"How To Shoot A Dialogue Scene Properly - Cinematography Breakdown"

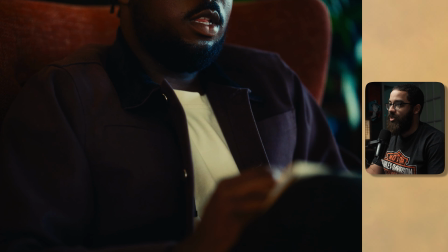(12:17)
And then this was pretty interesting because we couldn't have any
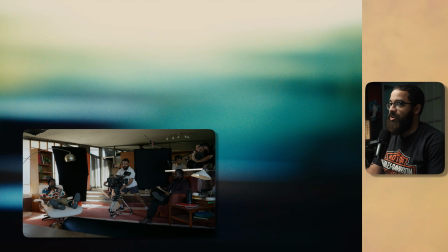(12:21)
lights or fixtures placed on this side because we would see a stand.
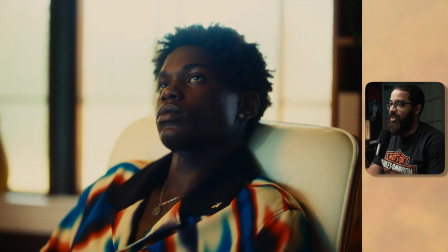(12:26)
So we had to keep that clear and keep it as naturally as looking as possible.
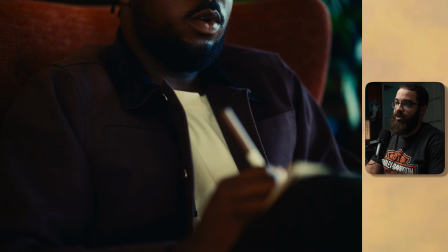(12:31)
So what we did, I'll start with our therapist here. When we do the whip, you can see that light fixture is still on. It's not really doing much. It's just adding some warmth back into his shirt. But what we had to do here is add a hair light.
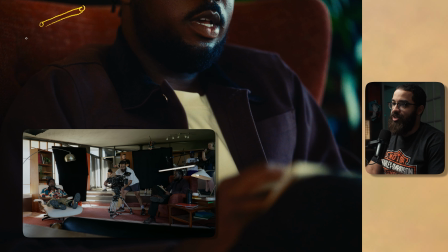(12:45)
And then we used a little nanolite pavo tube. And this was set at 2700 Kelvin just to give that warmth and color contrast back.
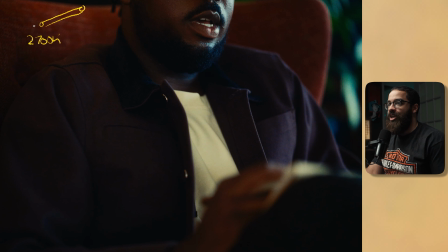(12:52)
And this was really it. We had to add some negative fill too.
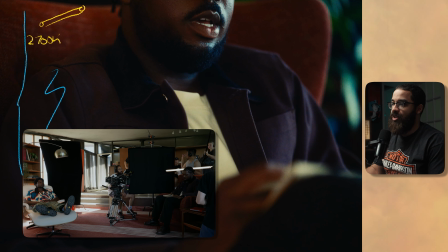(12:57)
We have a floppy here, and that's opened up, giving some negative fill back into his shoulder as well as his face.
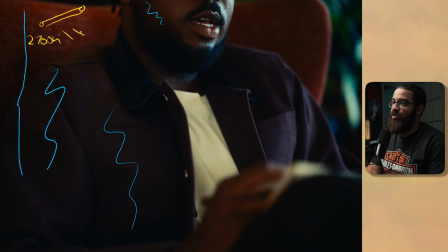(13:03)
And then that pavo tube is just acting as a hair light, as well as giving some detail back into the chair. So this is what I like to call the natural checkerboard in terms of light and dark.
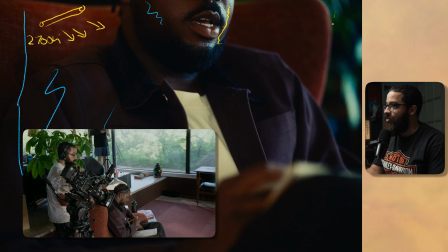(13:14)
And then here we looked out because we had a massive window on this side, and then that was being my key source.
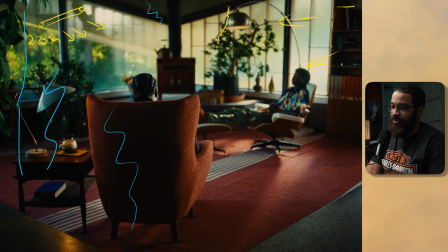(13:20)
As we were looking back to the main location, we have that giant window on that side.
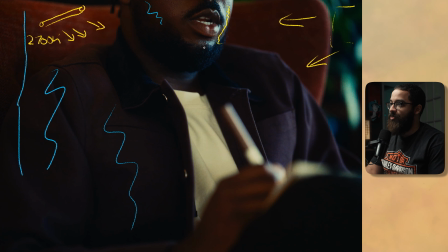(13:25)
So that's what I was playing up on in terms of amplifying this and giving that harsh look in terms of the sun. This is consistent with the other looks and everything like that, but we are dealing with something that's a little more blue, and this is just due to the white balance that I set at my camera.
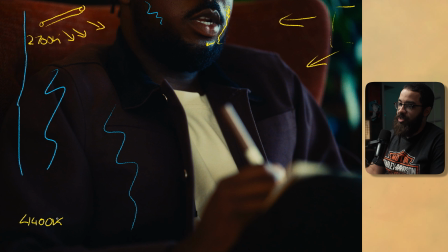(13:41)
So the white balance is 4400 Kelvin for this scene specifically, and that means my orange sources are gonna look less orange, but my daylight balance will look a little blue, and that's what you can see here. And then we even push that further in color just to give that natural color contrast of what we're looking for.
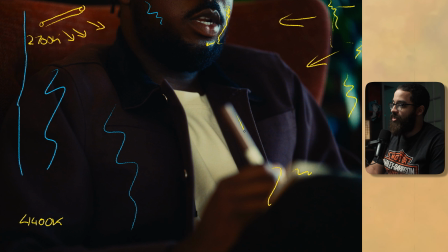(13:57)
And then you can see that those highlights popping off in his pen, his shirt, and the edges of everything. And it's just giving us that nice checkerboard that we're always looking for.
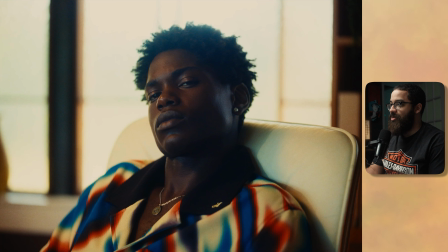(14:06)
And then now if we go to the other one, we are dealing with somebody that is on the opposite side of our shadow. And we had to develop some contrast back into the face. We're using all the fixtures that we had before, but I thought he needed a little more boost on this side because
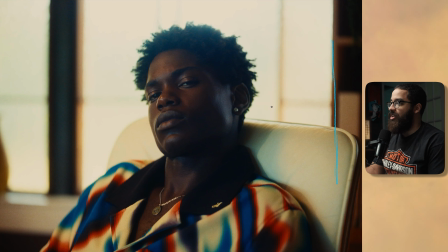(14:24)
all the lights that are coming in from the back are backlighting him and acting as a big hair light.
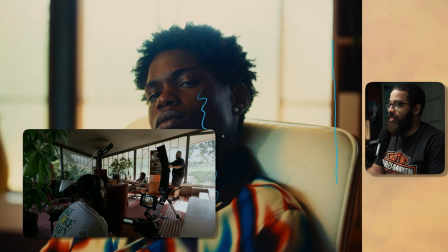(14:29)
So we have that 4x8 floppy, just adding contrast. And then we had the Amaran F22 boomed out overhead so that we could light him, and the stand was behind us.
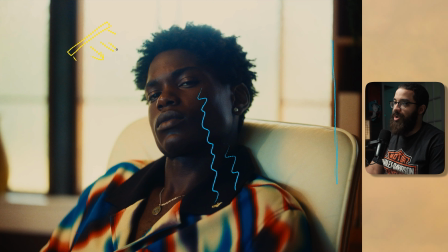(14:41)
And this is giving that warmth and that wrap back into his face. So those big fixtures are on the outside still in play, and you can see that with the harsh edge light that is coming from here and bouncing across the room, and then even the hair light that is coming from here and just blowing out the background, which I really like in this, and it gives you that punchy and contrasty look.
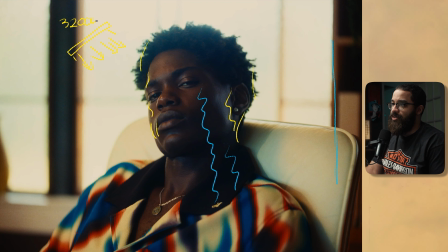(15:00)
The F22 is set at 3200 Kelvin, and my camera's white balance is still at 44. And that gives us that contrast that we were looking for before. And then this is the same shot.
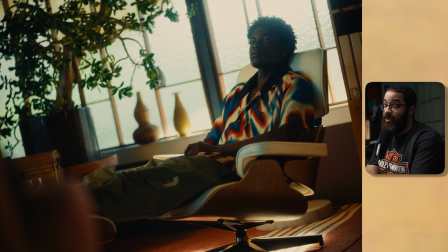(15:10)
Now we used a bunch of different focal lengths, and this is the main concept I want to talk about in terms of coverage, is get so much variety in terms of your focal lengths as well. We were shooting on lots of wides, and when we went for in the mediums and tights, it was like on a 50 to 35.
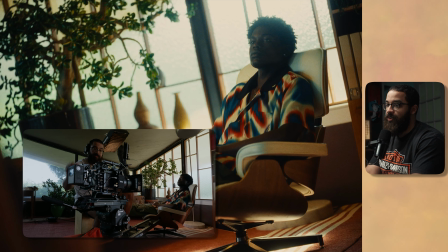(15:24)
But this we backed up all the way and shot on like a 135 to give you that compression as well as give a different look.
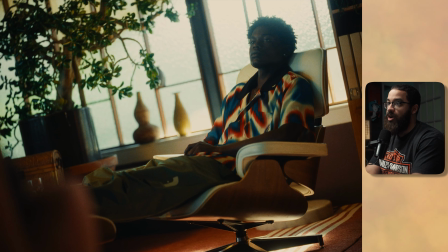(15:30)
So when you hop back to the scene, we are intentionally supposed to feel something. We're on a Dutch, our talent is uneasy, and we are as a viewer as uneasy as well. And that just gives you that feeling. And we have the therapist chair here in the foreground to give us some context. And we are truly immersed in terms as a viewer at this point.
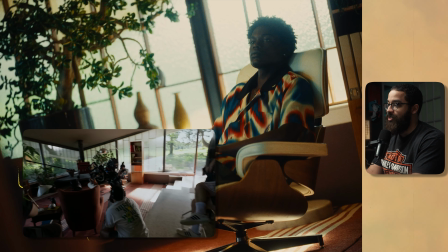(15:48)
And this is what I really like to do in terms of asking the director and talking to him in terms of like, hey, how are we supposed to be feeling right now?
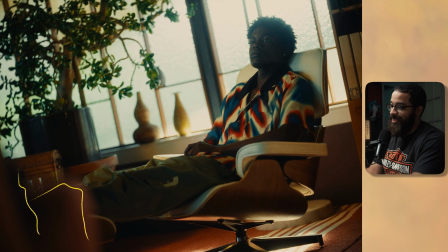(15:55)
But I kind of messed up in terms of this shot back to these ones, as I can see here.
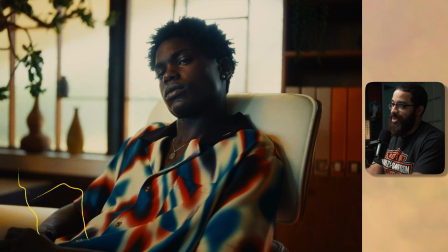(16:01)
If you look on his face, he has a naturally warm glow. That's due to the F22 that we had set up before.
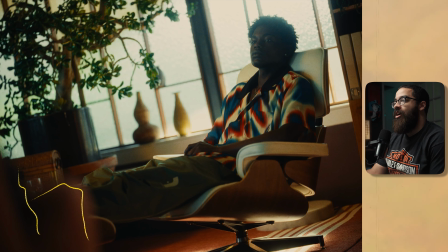(16:06)
But in this scene, this was one that we kind of shot off on the hip, meaning that we didn't really plan it. We're just running through it in terms of switching lenses and getting coverage. I didn't realize is that his face feels kind of flat here. He feels like he's getting lost in the shadows, and this is what we were shooting during the coverage during the wide. We didn't really move in for those tights yet, and I really didn't have that F22 set up.
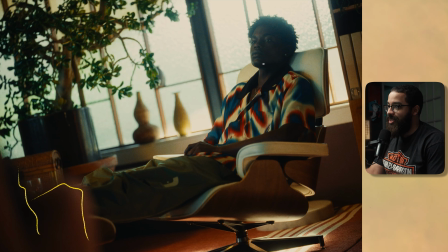(16:25)
So that's like something, if I were to do this again, I would add that in terms of adding some interest back onto his face. This still is a great shot, and I really like the highlights that are coming off here, and it feels very natural. But in terms of having more light on his face, that would be more commercial and keep it consistent throughout the look that we're trying to portray here.
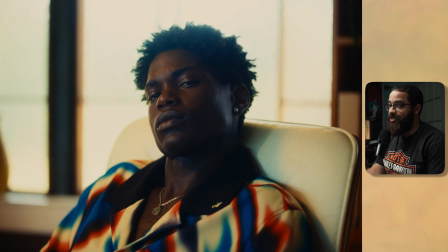(16:43)
This is very beautiful. This is very lit nicely. This is very commercial in terms of how something would look.
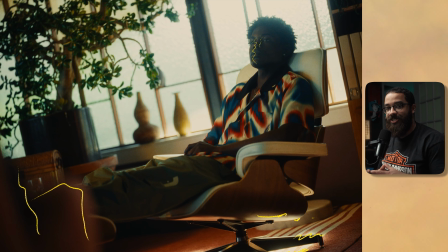(16:48)
So this is just something to consider as well when you're doing these scenes, is continuity in terms of action, things in the frame, feeling, as well as, especially as a cinematographer and director of photography,
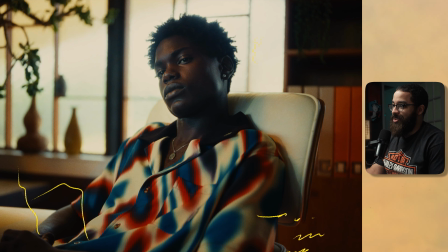(16:58)
lighting. And then we move into this, and that's the same setup that we were talking about before in terms of this scene with that F22.
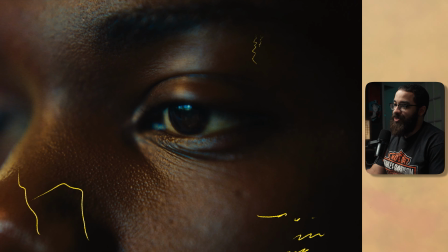(17:05)
As you can see, it's very similar, and this is our outlier here. And then we go in for a macro with a zoom lens, and then into this shot here.
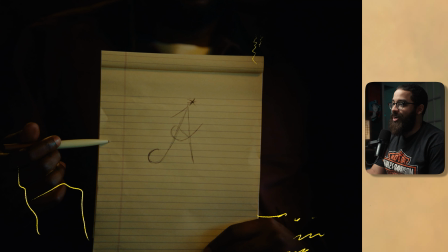(17:13)
And this is supposed to feel very intentional and very, oh, I'm only focusing on what is in frame. So we didn't really like this heavily in terms of having a bunch of detail on his back. We kind of vignetted this out in post.
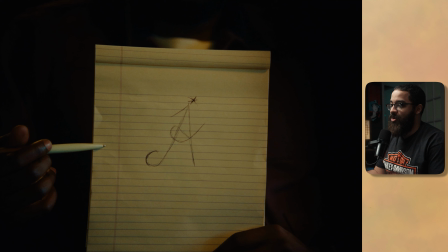(17:26)
It was the same lighting setup that we had when he was doing this, but we mostly focused on what he is in the center. And we did that in a big way with the vignetting in post.
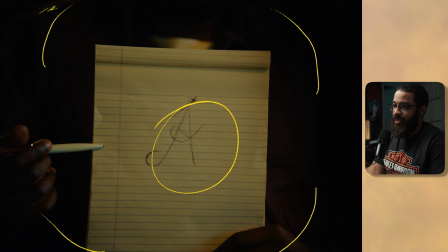(17:39)
But you can see that hair light that is still there, as well as it lighting up certain parts of his finger, as well as the top of the pen. And then we have our key light, which is that F22 lighting our paper. This project was shot on a mini LF in combination with signature primes.
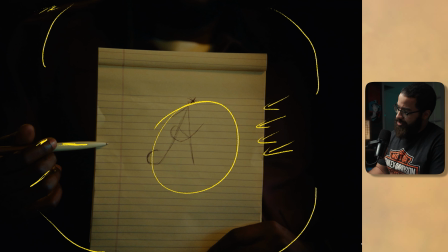(17:55)
So these are very clean, very commercial, very contrasty lenses. And then this shot was shot on a Optimode 25 to 250, which is a super 35 lens,
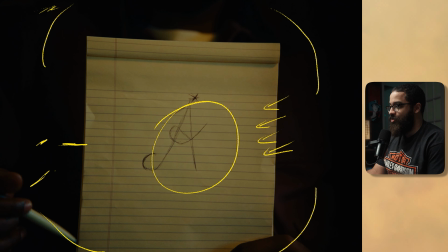(18:04)
but we cropped in with the mini LF and gave us this zoomed in look that we can get on terms of getting all the way to the page. If you enjoyed this video and want to see more cinematography breakdowns, let us know in the comments below. And if you want to see a video similar to this where we break down a full car commercial, I have a video linked up here.